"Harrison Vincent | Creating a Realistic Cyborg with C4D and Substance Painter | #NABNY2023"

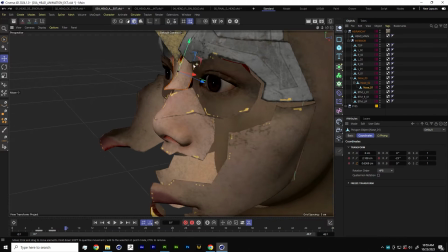(29:47)
So we set a keyframe for position. Let's go forward 2 keyframes. And bam, we'll just tuck that dude right there.
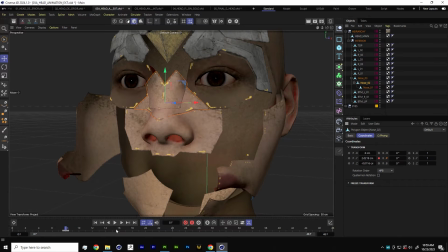(29:55)
And we'll go to our next piece and set a keyframe for rotation. And we would just want to rotate that back.
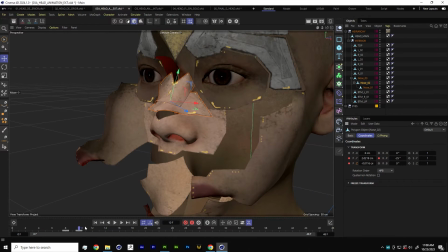(30:03)
And then let's set some position keyframes there too. So we got rotate, push, rotate.
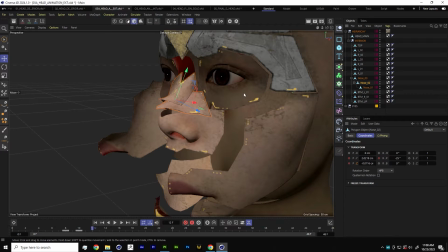(30:12)
Rotate, push. That's the next move. And we'll just tuck this dude.
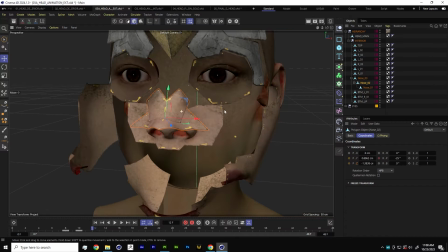(30:17)
So we're just kind of minimizing the shape of the nose here because we want it to kind of break away in this kind of like cascading, kind of like techie kind of mechanical movement. And then we'll just rotate this last piece. And you can see that it's like a parent-child relationship over here in the object manager.
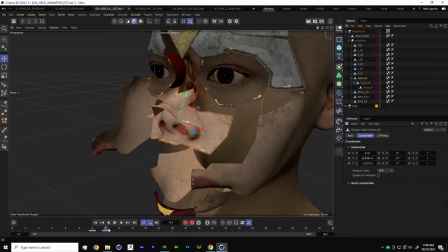(30:37)
And we'll add a positional keyframe. So I guess the next thing is we just want to like tuck this whole assembly down, right?
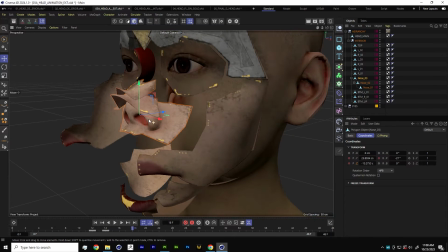(30:43)
So let's hit W on the keyboard, and that kind of changes our axis to more of like a world axis instead of an object axis. And we can just slide this bad boy down. And what we're doing right now, and then we'll go forward 4 keyframes, because this is kind of a bigger move.
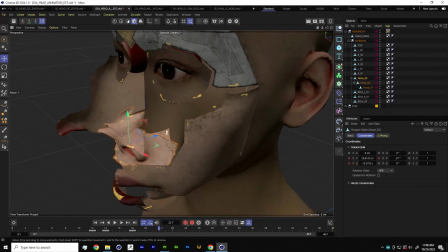(30:57)
Let's go to 22, and we'll push it back.
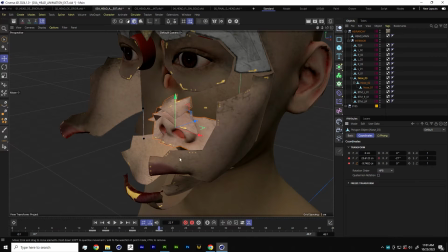(31:01)
Yeah, whenever you see like machinery and stuff kind of animated, it's stuff is never like A to B kind of motion, you know? It'll move along its axis like it's on like a little track, so maybe, you know,
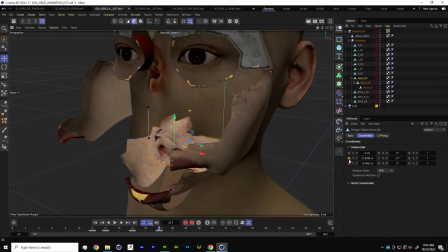(31:13)
it slides down and then slides back and then finally clicks into like a little area right down here.
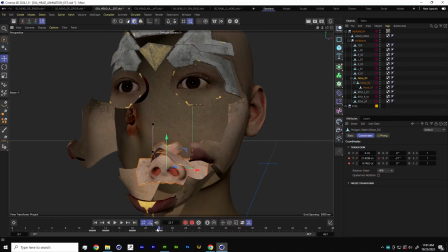(31:18)
So now we've opened up the whole face in this kind of cool, kind of sci-fi way. That's not what we want. Looks like it's interpreting. Oh, you know what? I know what I did. Let's delete that last keyframe.
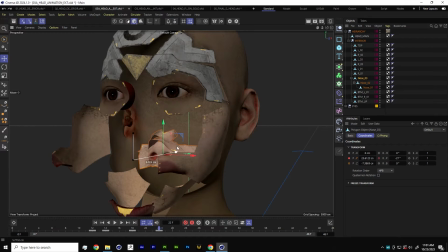(31:36)
So we slide down, and then we're going to slide back, and then we're going to go forward. I just doubled up my keyframes there. And then we're going to slide down again. Yeah, that's better. See how our motion path here is reflected?
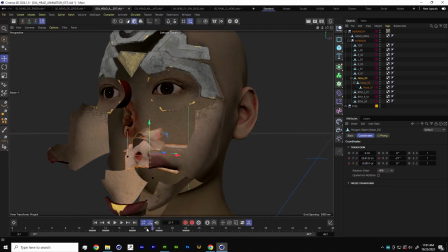(31:52)
All right, so slides up, slides back, slides down. So let's preview what we got.
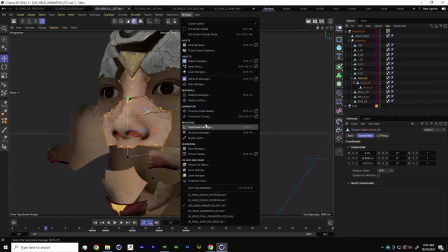(31:57)
It's perfect. No, it's not perfect. It needs a little bit of finessing. So let's bring up our dope sheet, which is like our track manager.
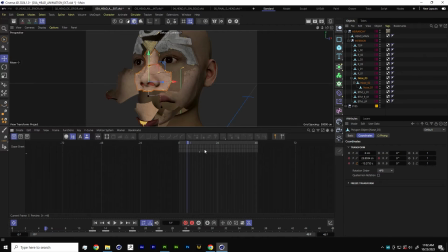(32:06)
Let's find a way that is not absolutely insane to dock this in our viewport.
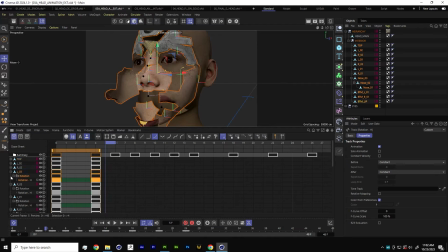(32:11)
And we'll go to show tracks, and we'll close all these little bad boys up so we got some space to kind of see what's going on. All right. So one thing that is kind of key in animation is like overlapping action.
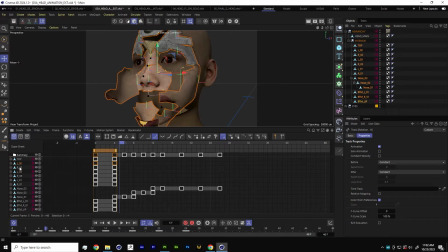(32:30)
Whenever you have overlapping action, it makes things look a little bit more complicated and organic in real world. And it makes like your overall animation way less segmented. So we can just kind of start moving top to bottom and grabbing some of these animation panels and kind of offsetting them by 2 keyframes.
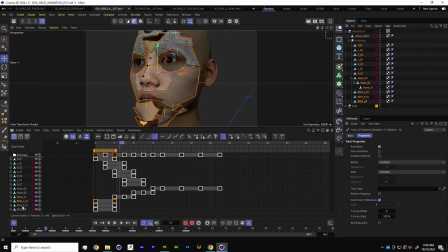(32:48)
We'll skip the nose stuff. We'll come back to that in a second. And we'll slide. So already that's starting to look like a little more complicated, right? But it's simple animation, just kind of offset.
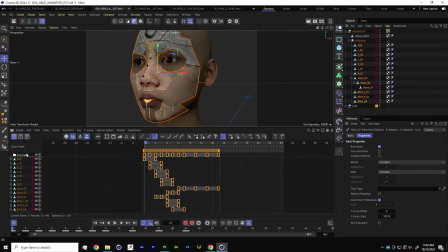(33:01)
It's obviously way too fast, so we can just click summary up here, and that's just kind of all of our keyframes at once. We drag it out to the end of our keyframe, or end of our timeline. And you can see within, I don't know, how long have we been animating this face? 3 minutes? Like we're getting somewhere that's pretty close.
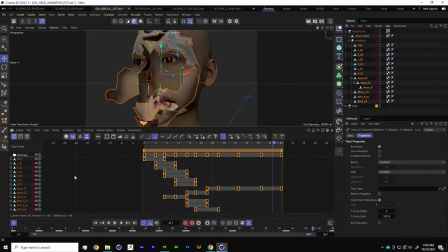(33:20)
Like we're kind of like, we've blocked it out, and now it's kind of time to start finessing some of these keyframes. So we can just switch over to our F curve. Man, that's fun. Oh, you know what? That's probably like a little bit of overshoot there.
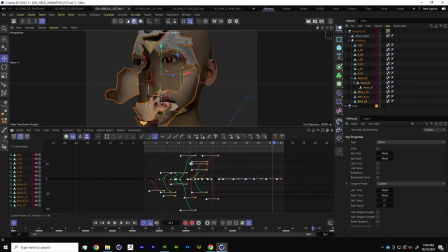(33:34)
So what I just did is I took one of the Beziers, I drag it out just so that there's more easing on the ends of each move, and that just makes the kind of the motion curve a little bit steeper, like right in the middle of each move.
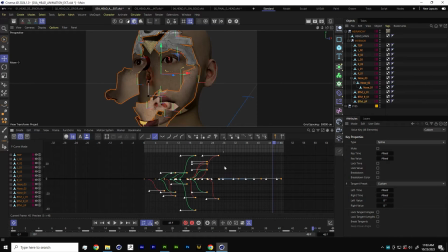(33:46)
Puts a little bit of extra stank on it, which is also pretty awesome when you're animating, and it's an easy thing to do to kind of get like a first quick look at it.